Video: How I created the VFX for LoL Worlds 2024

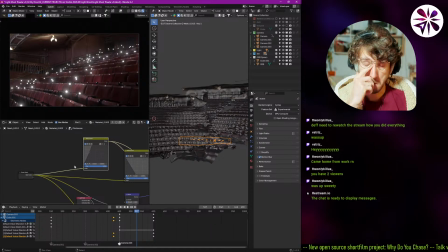Because the original texture is very, yeah, how to call it, log based. It was a log footage, right? So it didn't have much contrast. So yeah, just gave it more contrast. Used the texture itself to create a normal map with a bump node.
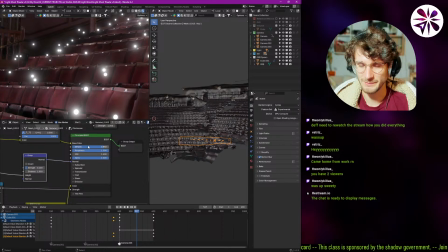So it has a little bit of displacement, I guess, of the light interaction. Like, it's not much, it's just a little bit, but I think it helps to make it feel a bit more real. Then I also have the strength here. This is from...
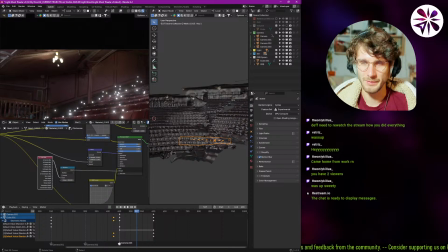Oh yeah, this is like the lighting for like this stuff up here, for example, right? I wanted that to be visible.
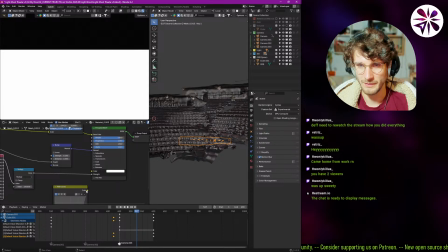So shit, I should not have done that.
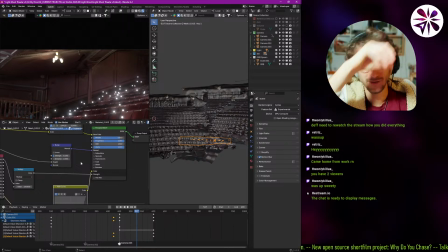Definitely need to rewatch the stream, how you did everything. Yeah, man, you can go back in time, rewatch the stream.
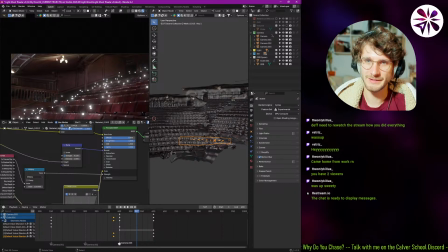So basically, I didn't want this light to interact with the environment much. I just wanted it to, be like bright, but not interact with the environment, because we are on a very tight deadline, and I didn't want to have too much render time.
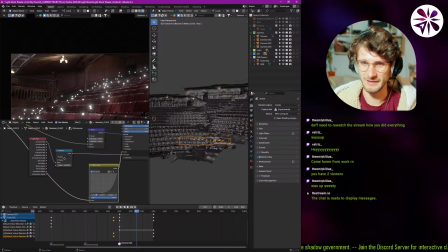So it wasn't that important. So I made sure that it didn't interact with anything else, and that's what this node is for, right? So this camera ray goes into this multiply. The multiply is just to increase the strength of the glow, but that basically means, because it goes into the strength here,
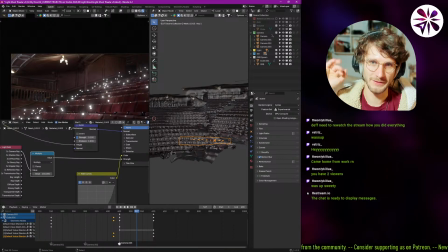that only if the camera ray, or if the light ray hits the camera directly, only then it's visible. So it doesn't bounce around. It's just from camera to surface.
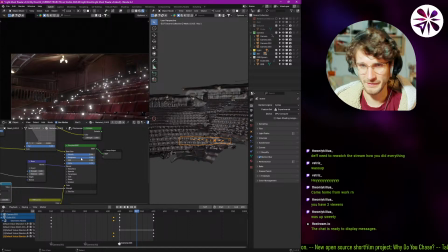And that makes it very easy to render. Alright. Oh, Killua wrote something long here. Don't want to disturb you too much explaining, but bro, have to say it again.
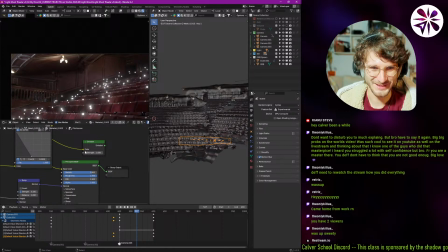Big props on the Worlds video. Was such cool to see it on YouTube as well in the live stream, and thinking about that I know one of the guys who did that. Masterpiece. I heard you struggled a lot with self-confidence, but bro, for real, you are a master there.
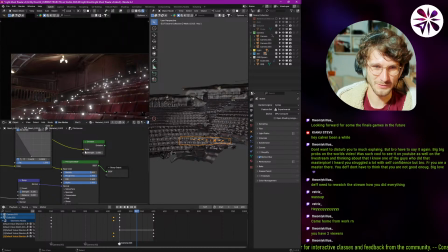You definitely don't have to think that you are not good enough. Big love. Oh, thanks, man. Yeah, honestly, the whole experience really helped me to feel confident and feel comfortable. I think comfortable is more important than confidence in this context, because,
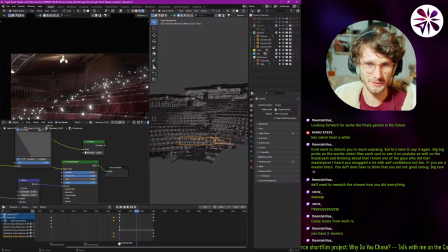it made it easier to work there with like having people that trust you, and it's a long story, but I'm thankful for you to saying that. Keanu Steves is also here. What's up?
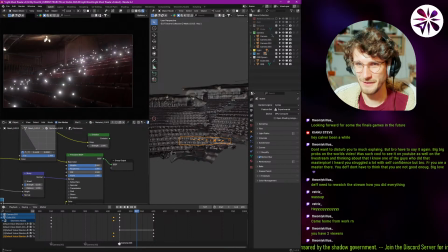Alright. Okay, cool. So I think that should I did added a little bit of volume just to get a little bit of atmosphere in this scene, because we had some real fog also on the real set,
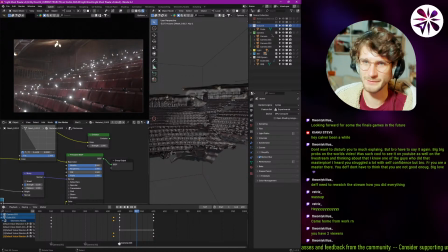right? So yeah, having a little bit of volume definitely helps to create the atmosphere. Yeah, I think that's it for the Blender aspect of this. It's pretty, yeah, it's pretty straightforward. It's nothing too complicated. It's very doable.
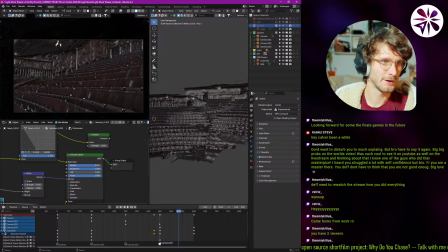All right, let's go into Resolve, I guess.
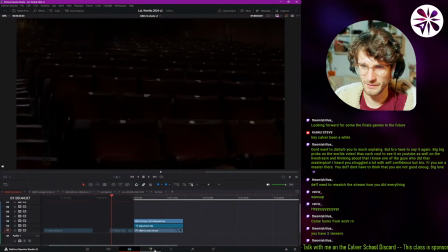Orbs, CG shots. Okay, I'll just show you the compositing setup I have for these here.
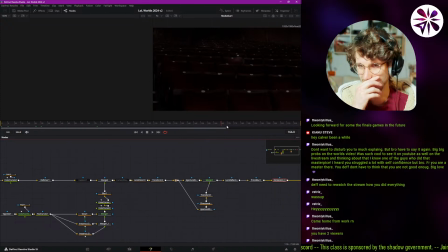It's also not too complicated. I just wanted to make sure that the orbs get a cool glow, right? That the glow is a little bit more unique and interesting looking. Which frame is good to watch here?
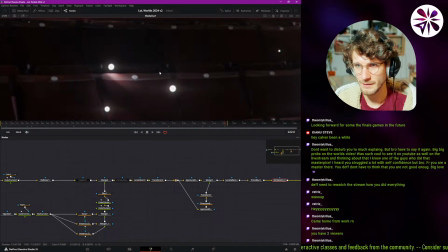I guess this.